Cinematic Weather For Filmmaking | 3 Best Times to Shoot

What's up guys this is Seth with tomorrow's filmmakers.com and today we're gonna be talking about the best weather conditions to shoot in for cinematic video. Now as you can see it's a little rainy outside and whereas most people would stay inside and sleep us filmmakers
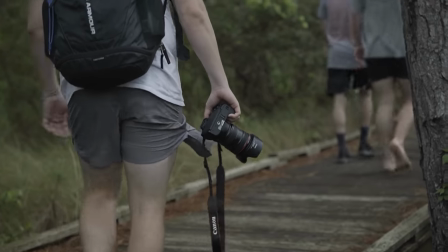will get outside during this type of weather and start to shoot because we know how awesome this type of weather could be for video. Now this is a topic that I'm super excited to talk about because I love outdoor shooting and since I shoot a
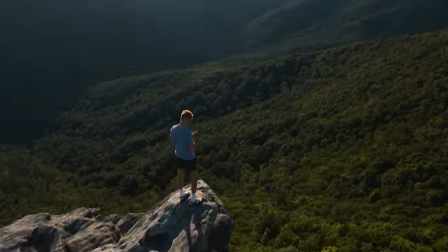lot of travel projects and have shot in just about every weather condition possible broad daylight,
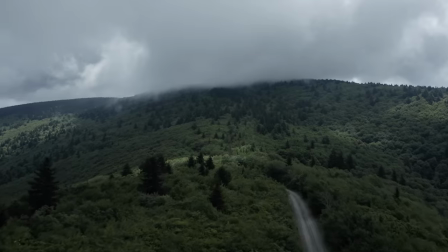winter storm, ocean sunset, rainy mountaintop, you name it and I've filmed it.
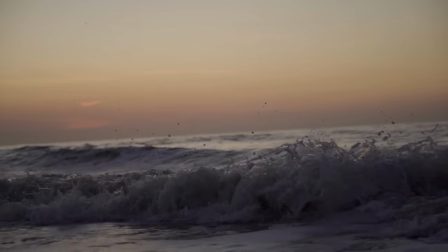Out of all of them though, there were certain parts of the day that no matter what I shot, it looked cinematic. The lighting was just perfect.
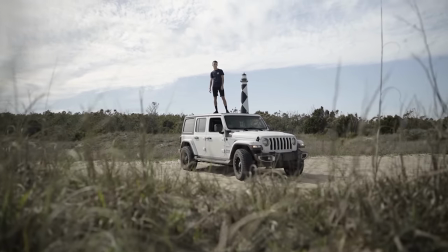And then there were times where no matter what I shot, whatever camera or lens it was, it just looked terrible.
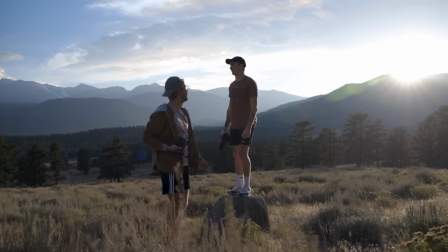You see, it's shocking just how shooting at a certain time of the day can really change everything about the shot. In today's video,
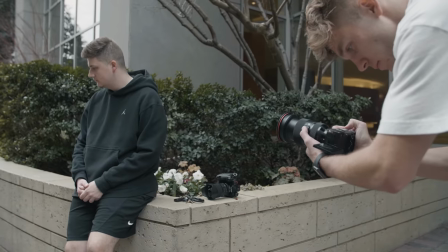I want to show you three times to shoot that I think are the best conditions and time of the day for creativity to roam free and to be able to produce an incredible cinematic image.
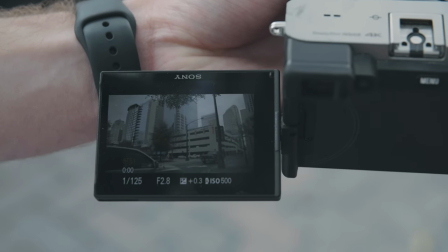We'll dive deep into each condition and talk about certain aspects that make them great to shoot in. We'll also be filming in each of these conditions so that you can see exactly what we are talking about.
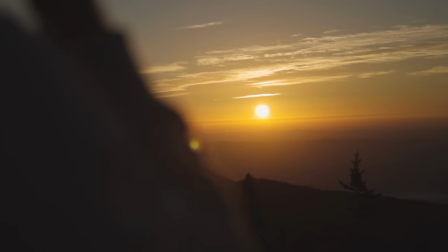I also want to show my preferences on where I like to shoot each one and how I use each weather condition to my advantage. But even though you will know the best time to shoot, if you don't know what you're doing, your images still won't look cinematic.
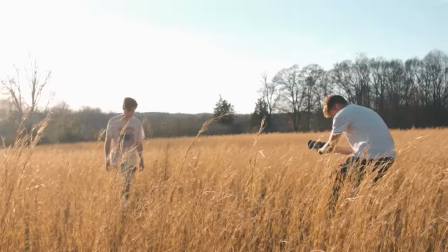If you want to learn all about how to get a cinematic image and everything to do with filmmaking, you can check out our courses at tomorrowsfilmmakers.com.
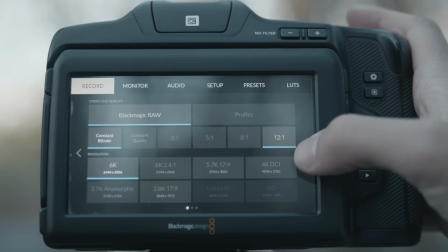Inside we will show you exactly how to get the most cinematic image out of your camera.
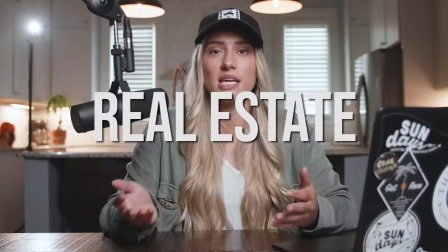We have over a thousand training videos and over a hundred hours of content on every single aspect of filmmaking taught by leading professionals in the film industry.
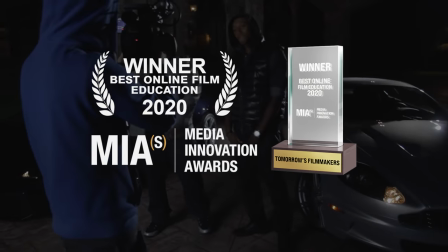Learned with over 15,000 students in over 50 countries, a lifetime membership to our award-winning $800 film course is only 97 bucks.
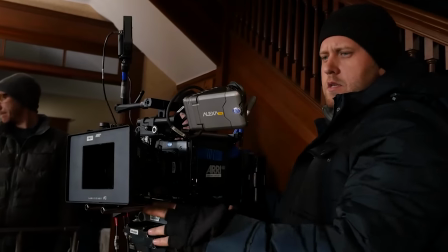If you want to take advantage of this crazy deal you can check out our website in the link below and head on over to tomorrows filmmakers.com to learn more.
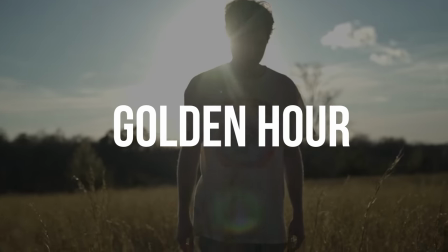So the first weather condition and one of my favorites is golden hour. The reason it's one of my favorites is because golden hour looks good pretty much anywhere.
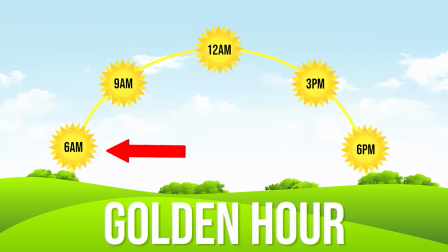Golden hour is the first hour of light when the sun is coming up and the last hour of light when it's going down.
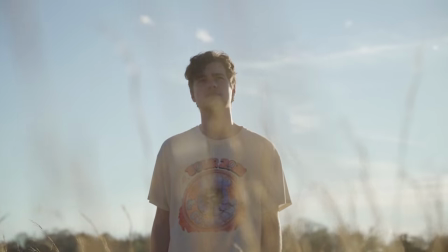This will give you even lighting on your subject and usually makes the background sky look beautiful. One of my favorite places to shoot at golden hour is in the mountains.
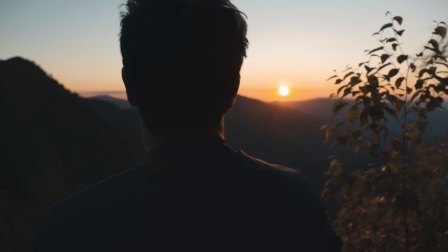I shoot sunrises and sunsets all the time in the mountains and it's definitely one of my favorite locations and times of the day to capture cinematic footage.
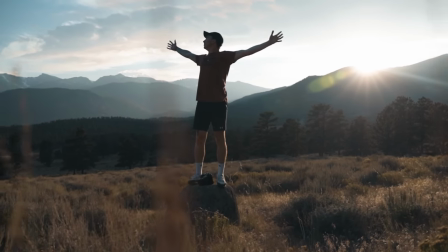The views are amazing and watching the sun go down over a distant mountain range in the horizon is a spectacular sight.
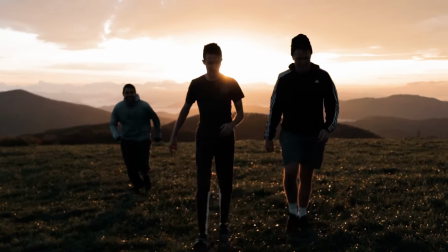Golden Hour gives off beautiful, uplifting, happy vibes, so you'll want your subjects smiling, having a good time to really help with that Golden Hour feeling.
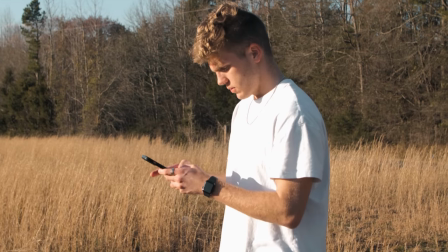One of the key things to remember for shooting at Golden Hour is to make sure and pre-plan.
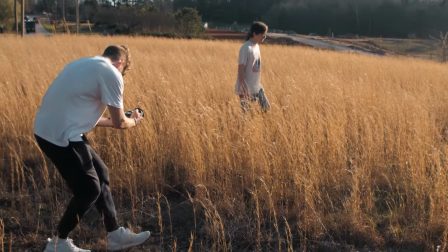Since Golden Hour is a short period of time, you want to make sure you have everything planned out before you ever leave to go shoot.
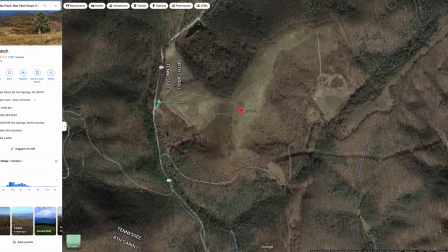So this includes what shots you're going to get, the exact location you'll be going to, the time you'll be getting there, and the time it takes to get there.
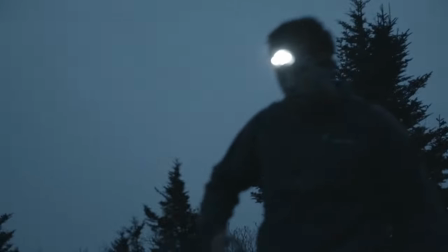I've missed quite a few sunrises and sunsets in the past because of poor planning and not taking the time beforehand to optimize my time once I actually get there. So pre-planning is vital.
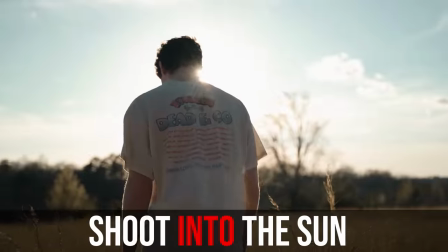Now as far as actual shooting goes, I highly recommend shooting into the sun for cinematic lens flares, cool silhouettes, and golden sunrays.
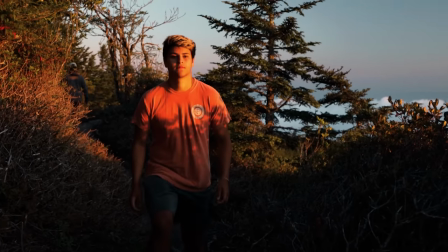If you shoot away from the sun, then your subject might be facing directly towards the sun, which will cause them to squint, and the image itself just won't look as cinematic.
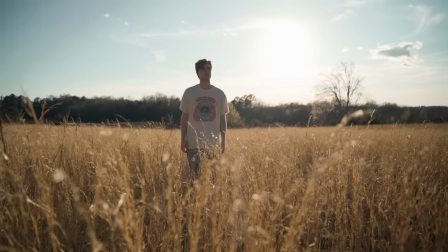Now there are some creative shots you can get shooting away from the sun, but for the most part, I think shooting into the sun gives off some of the best cinematic images.
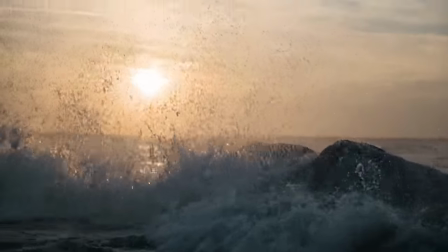Slow motion looks cool in pretty much every scenario, but especially with Golden Hour.
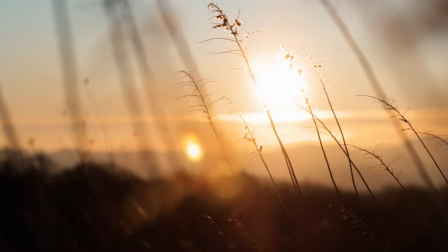Slow motion gives Golden Hour a more dreamy, cinematic effect when you're shooting slow motion, when the sun rays slowly move across the subject and objects in front of it.
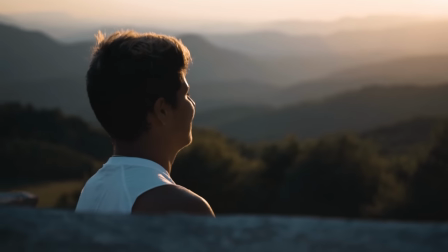Another thing to remember is to try and have a subject to add more composition for Golden Hour to complement.
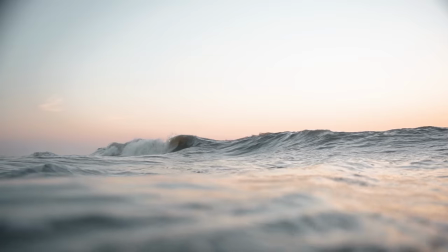For this we have a person walking and running through some tall grass. Another example could be someone in the ocean with waves splashing by.
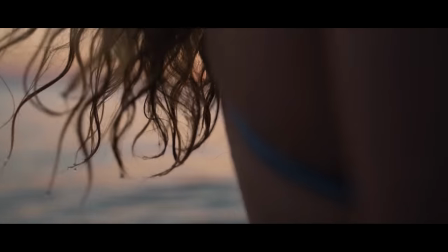Last summer I went to the beach and shot a cinematic film at Sunrise Golden Hour with the subject and the waves, and it all created a really cool composition for the video.
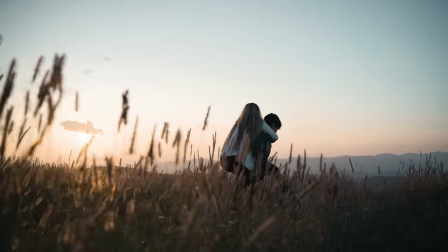Golden Hour is one of my favorites and is a super popular time to shoot at and for a very good reason.
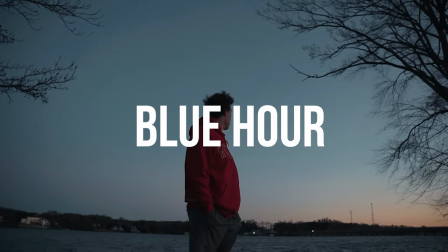The next one we're going to talk about is Blue Hour. Now, blue hour is kind of forgotten about a lot.
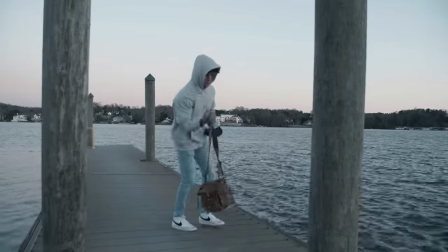People will go out to shoot golden hour, and then once the sun goes down, pack up and head back home.
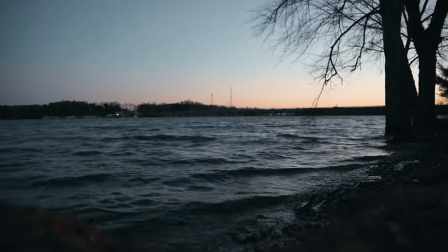But that time of blue after the sun goes down, whether it's an hour or 30 minutes, blue hour, in my opinion, is even more fun to shoot in.
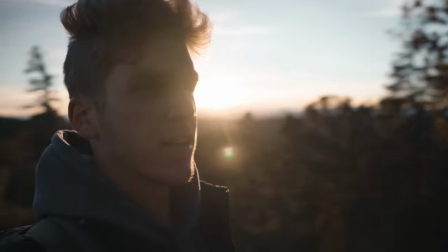I used to be the same way, though. I'd only go out to shoot golden hour, and then after the sunset, I'd call it a day and pack up my gear.
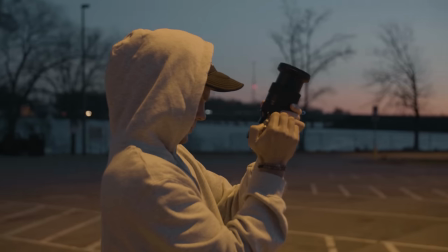I've just recently started to get into shooting blue hour more because it gives off such a cool cinematic vibe that is totally different from Golden Hour,
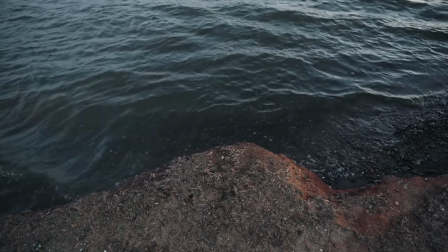but happens about an hour apart from each other. Blue Hour, like I said, is a different mood than Golden Hour.
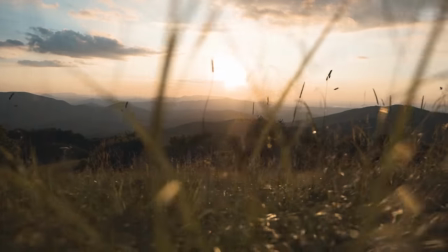Where Golden Hour is kind of uplifting and happy, Blue Hour is more chill and subtle.
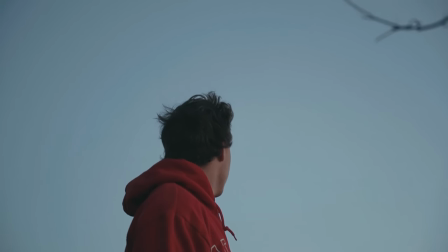The sun has gone down and the world around you turns to a cinematic blue shade that makes for an incredible video and super fun color grading in post.
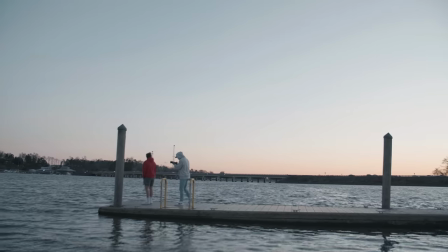One of the best places to shoot Blue Hour in is by a body of water, like a lake or a beach.
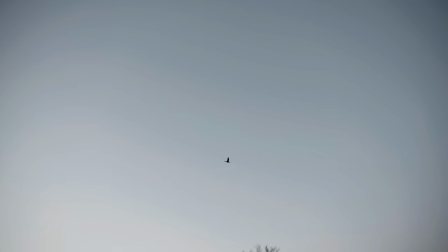These areas allow you to see more of the sky, which is a main component in Blue Hour, since the sky turns into a cinematic blue.
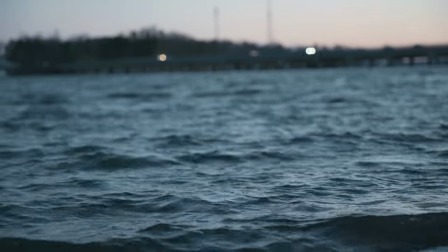Also, the blue tones of the water really help complement the Blue Hour vibes and colors of the sky.
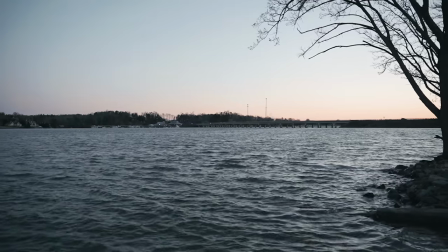The beach or lakeside at Blue Hour is a very calming, relaxing place to be, so it complements the mood that Blue Hour gives off as well.
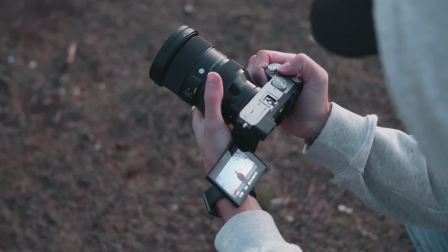I would highly recommend using a camera and lens that is good in low light, since, of course, you'll be shooting in a low-light scene. For Blue Hour, you can really get shots of whatever you want.
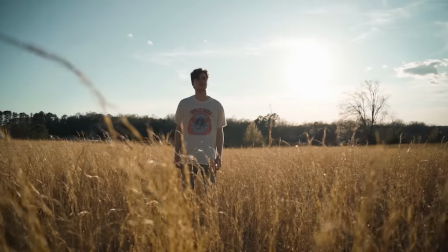At Golden Hour, I mentioned trying to focus on shots of a subject or with an object to give more composition for the sun to play with.
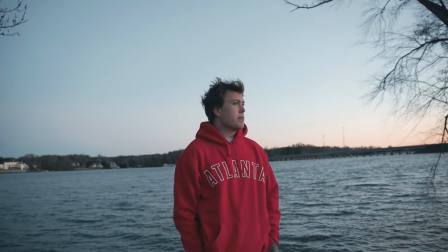Blue hour, though, is different. You can obviously shoot subjects, but even getting shots of just the sky or the water to add in with subject shots will really enhance your visual.
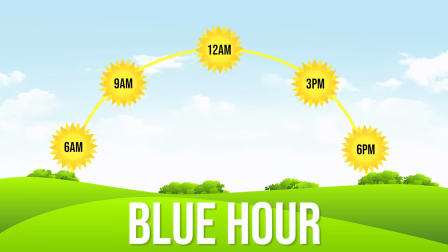So if you've never shot in blue hour, which is the short period of time after the sun goes down and before it gets super dark outside,
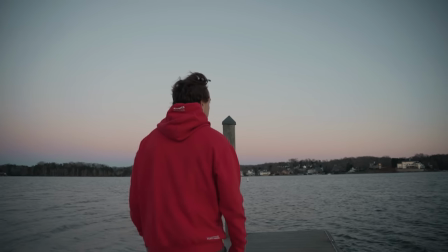I highly recommend giving it a shot because it provides a really cool cinematic image. And the third one we have is a moody, cloudy atmosphere.
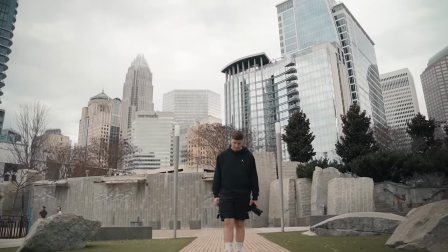Now, a moody, cloudy day is another one of my absolute favorite weather conditions to shoot in.
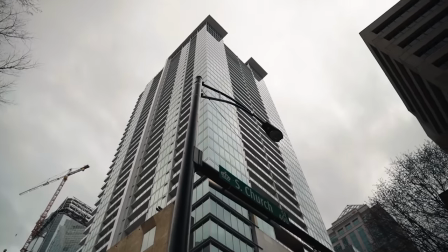It not only gives off a cool vibe, but the clouds act as a filter for the sunlight, so nothing is really overexposed, and it's super easy and fun to color grade.
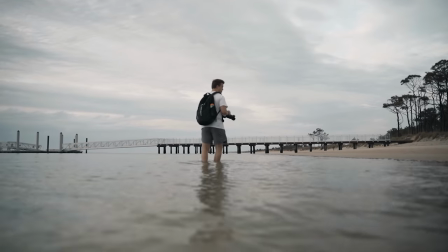Now, like I said, with golden hour, you kind of have to put the sun at the back of the subject, but with overcast weather, you can shoot wherever you want on the subject, since everything is properly exposed.
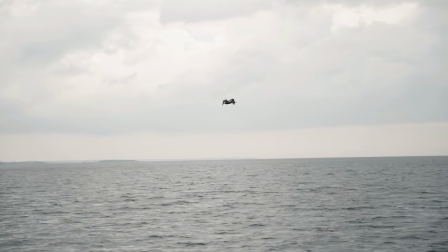Your image in all the light is really flat, so it makes getting a proper exposure very easy.
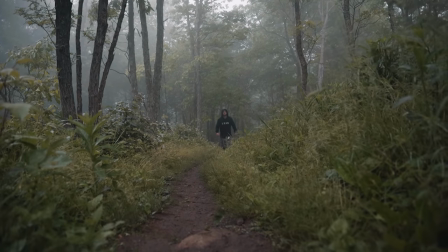Again, you can shoot in this weather condition wherever you want, and I actually really like shooting in the mountains,
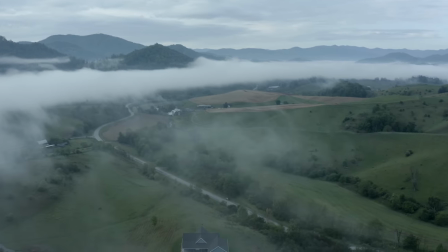since clouds and fog can be at higher altitudes and actually be level where you're shooting,
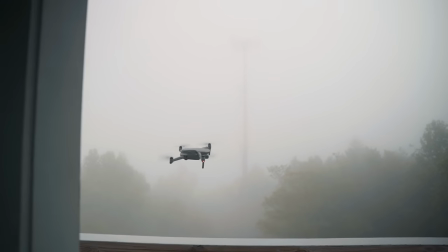which makes for an even cooler shot. Throwing up a drone while fog is in the atmosphere around you is probably the coolest composition you can get with a camera, in my opinion.
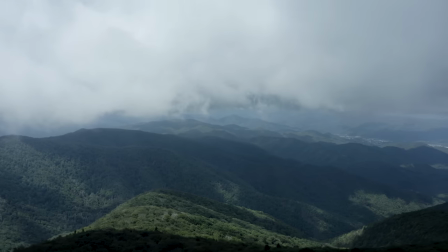The fog adds an element to your image unlike anything else, especially if it's fog that is moving relatively quickly.
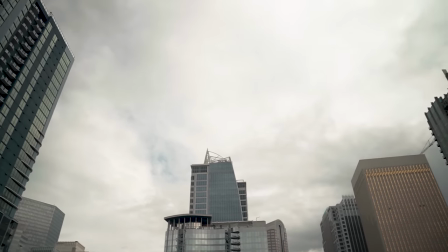For this example, though, we'll be shooting in a city environment, which is one of my top location recommendations for shooting on a cloudy day.
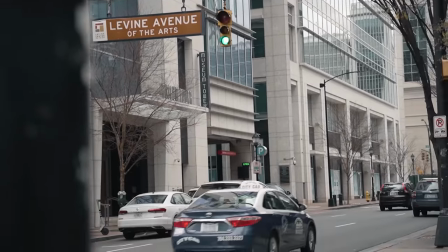The reason not only being because it just looks cool, but since there's a lot of buildings around you, when it's brighter outside,
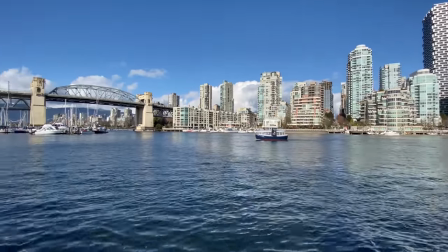the sun can reflect off those buildings, and even if you're shooting away from the sun, the sun can reflect off those buildings and bounce back into your image.
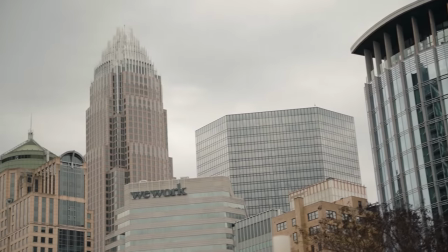When it's cloudy, you obviously don't have that problem, and the buildings have a nice cinematic look to them with a subtle light of a cloudy day bouncing off them.
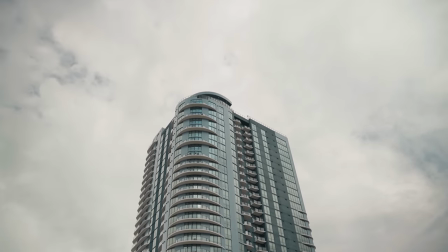You're also able to shoot up into the sky and get shots of tall buildings without shooting into direct sunlight or the sky being overexposed,
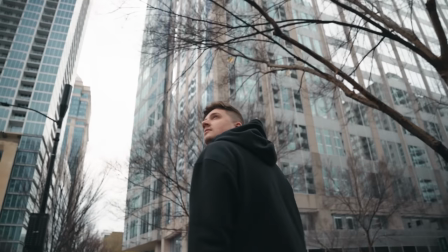so you can get those cool low shots of someone walking and looking up and around at the buildings around them.
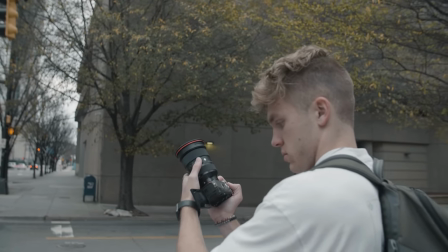Like I mentioned earlier, a cloudy day is probably the best weather condition for getting proper exposure and easy color grading.
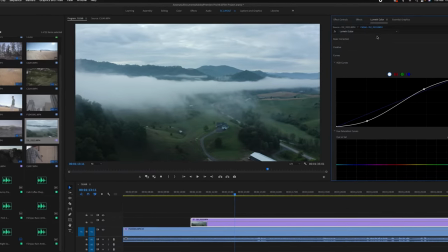Color grading with a cloudy atmosphere is so much fun. You can be more flexible with settings and try out different looks since the super flat image gives you the capability to do that.
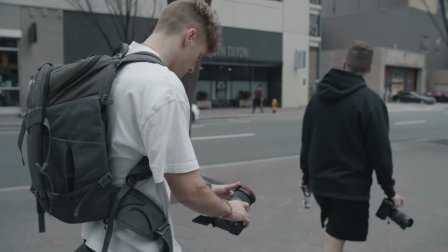So if you're planning a shoot day and will be shooting in the middle of the day,
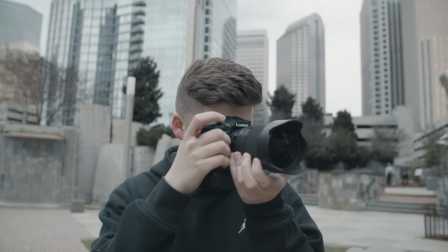try and wait for a cloudier day so you can have a nicely exposed image and to provide more creative flexibility while shooting and in post while color grading. And for a little extra, when weather kind of sucks like this, go out and film. Some of the crappiest weather makes for the best images.
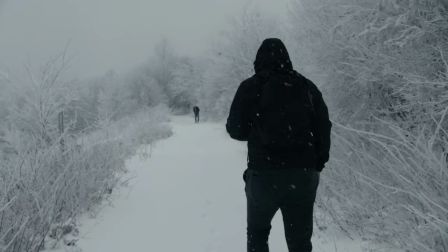Stuff like snow, maybe a rainstorm.
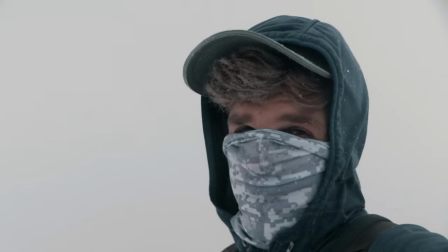Those type of weather conditions really enhance your visuals and where most people would stay inside, us filmmakers should go outside and capture these types of images.
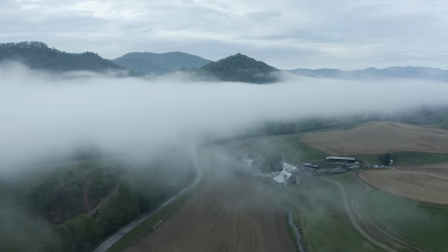So yes, conditions like golden hour, blue hour, and cloudy make for great video, but even if it's like raining or snowing, go outside and film that too. So that's pretty much it.